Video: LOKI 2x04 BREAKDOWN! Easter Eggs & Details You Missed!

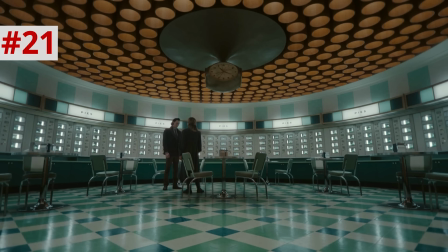1201s
But since they are so small in the frame, it makes them look powerless and minuscule,
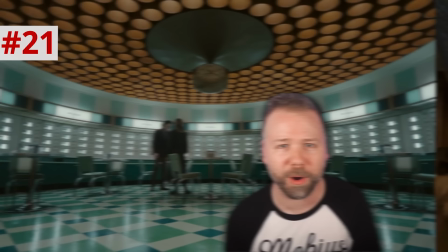1205s
conceding to an immense burden to look after the average people while getting no praise or thanks for it.
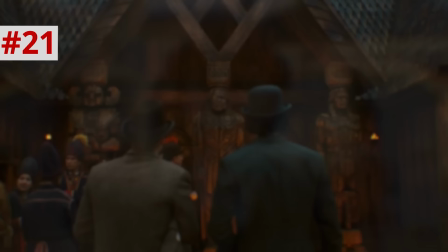1210s
Like humans raise statues to Thor, to Odin, to freaking Balder the Brave, but not to Loki. He's doing a thankless task. Renslayer and Miss Minutes arrive in prisoner holding, making an offer to General Docs and her people.
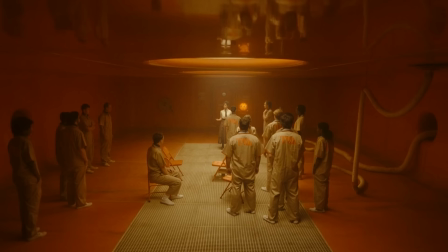1221s Anyone who joins me right here, follows me out that door, and helps me restore stability to the TVA will have a life on the timeline if they want it.
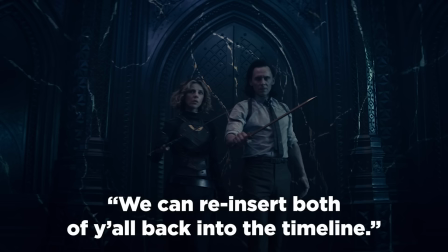1229s
Remember, this is the same offer Miss Minutes made to Sylvie and to Loki before they push forward to get past her to he remains in the season one finale.
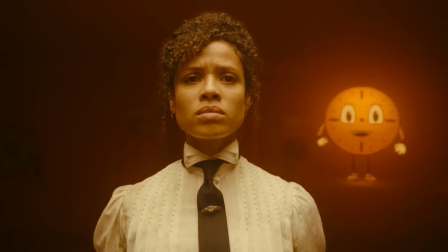1236s
When Miss Minutes goes in and out of the time cube machine to activate it, she comes out with this devilish little grin, like she's enjoying this way too much.
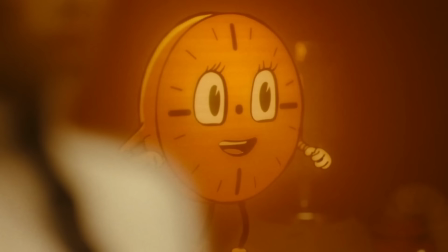1243s
Waiter, when the cube begins to tighten, Miss Minutes becomes overwhelmed with glee. She is evil.
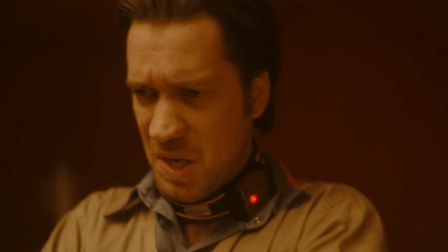1247s
Ms. Minnitz and Renslayer know just from Brad's inability to look Docs in the eyes that he doesn't need to be contained in the cube.
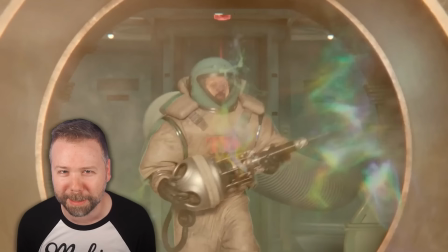1253s
He has made its decision. And what follows is one of the most horrific deaths we have seen in the MCU.
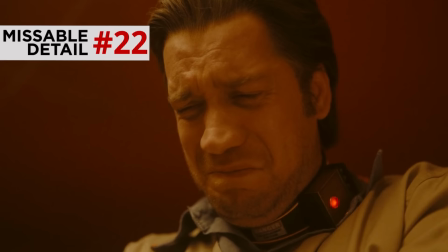1257s
Yet somehow the second most horrific death this episode. We stay on Brad's face for most of this.
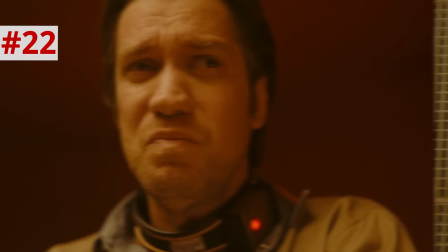1263s
In only one brief moment does he open his eyes to look into Docs' eyes. But then he promptly closes them and then only looks above the cube.
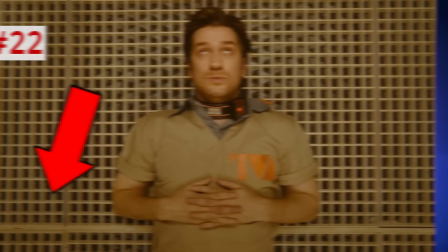1270s
Because again, with that graded floor, they would be crushed in the viscera and that would ooze down to the drain.
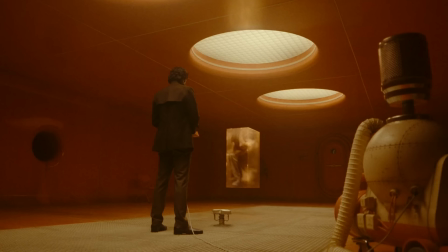1275s
I'm sorry to dwell on this too much, but the last thing each of these poor people felt was the flesh of each other It's one thing to get crushed alone
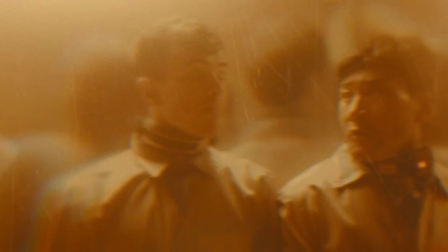1282s
in a time cube because the walls of it would be your greatest enemy But to do it to a group of people makes
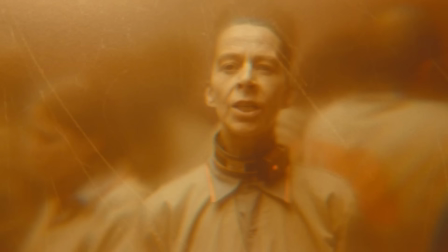1286s
each other's bodies the thing that ends up killing you and that is just Unimaginably cruel later when B-15 finds the remains we only see her reaction But we hear the sound a steamy sizzle which makes me think that their viscera is still bubbling
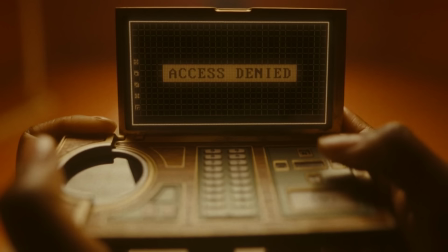1302s
B-15 tries to access diagnostics on her temp pad
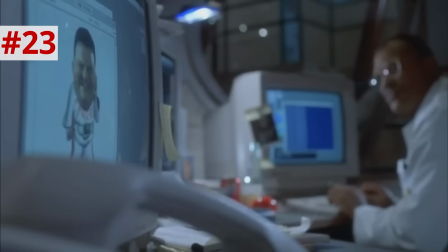1307s
A nod to Dennis Nedry's computer in Jurassic Park.
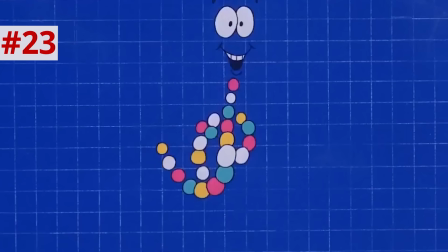1313s
Loki season one director Kate Herron said that Miss Minutes was partly inspired by Jurassic Park's Mr. DNA character.
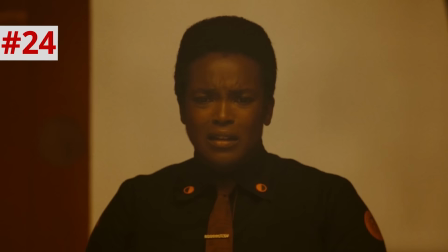1319s
But notice how we edit directly from the steamy heat lines over B-15's face to the bubbling hot cocoa as it globs into the cup.
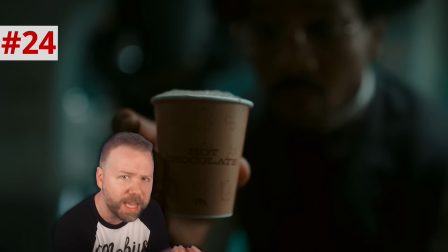1326s
That had to be intentional, like the remains are draining directly into this cup. Before the season, back in August,
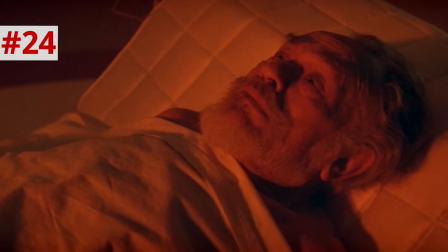1332s
I theorized that the green pie could be a nod to Soylent green and that it is made of people when they're killed when
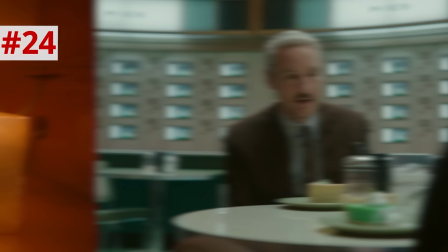1338s
we do see the killing room in soylent green we should note the comfort color the man chooses is the color orange so maybe all
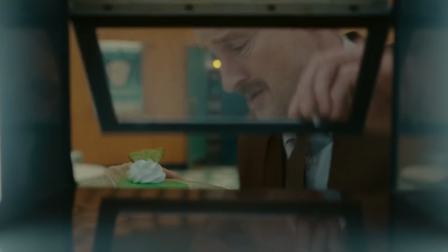1345s
the sweets that mobius has been consuming in the tba are the remains of his co-workers my theory back in august was that the soylent green pie is designed to leave the tba employees doped up to keep them on task to keep them from asking the right questions i'll admit when i posed
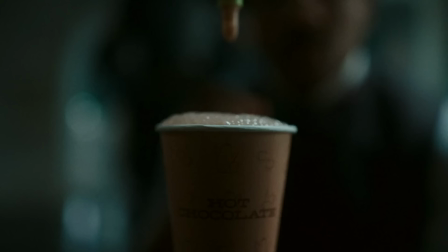1358s
this theory in that august 15th video i didn't think anything would come from it but sure enough i am pretty surprised to see it possible right now
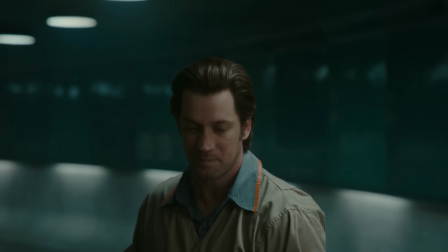1364s
after sipping the hot cocoa d90 constricts and he prunes and we think for a second it's because of the drink but no it is x5 behind
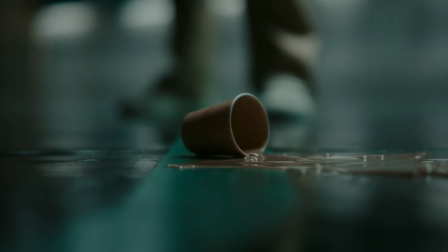1371s
him pruning d90 in the back hiding himself just like loki will do to his time slipping self later and when the hot cocoa hits the floor notice where
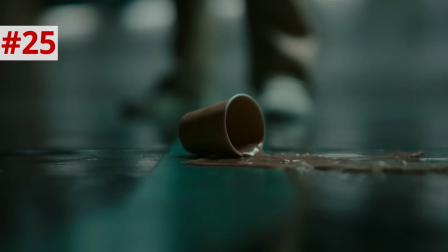1377s
x5 is looking when he says i'm sorry he is looking down at the cocoa as he says this could he know that the sweets contain
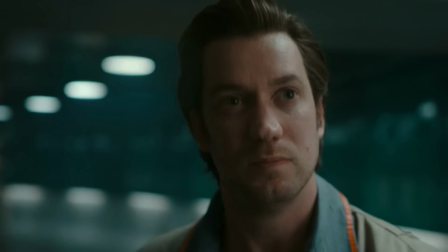1383s
his former comrades or at least reminded of their juices sloshing on the floor actually can we get an x5 does he know thumbnail?
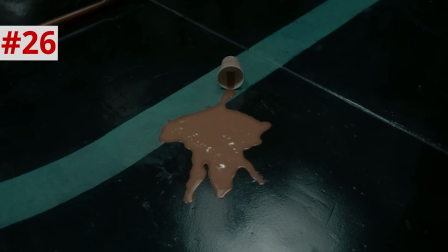1390s
Does he know? Later when they see the spill on the ground, it kind of looks like a person with two arms outstretched trying to crawl away. I know I'm totally reaching out, but I just want my hot, hot summer theory to be true.
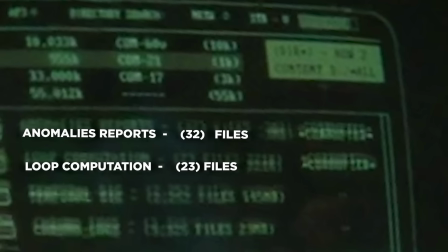1400s
Back in the RNA department, OB's computer scans Mobius's tempad, anomalies reports, 32 files, loop computation,
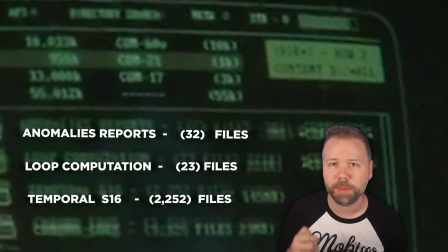1407s
23 files, temporal either 616 or S16, which would mean we found a 16.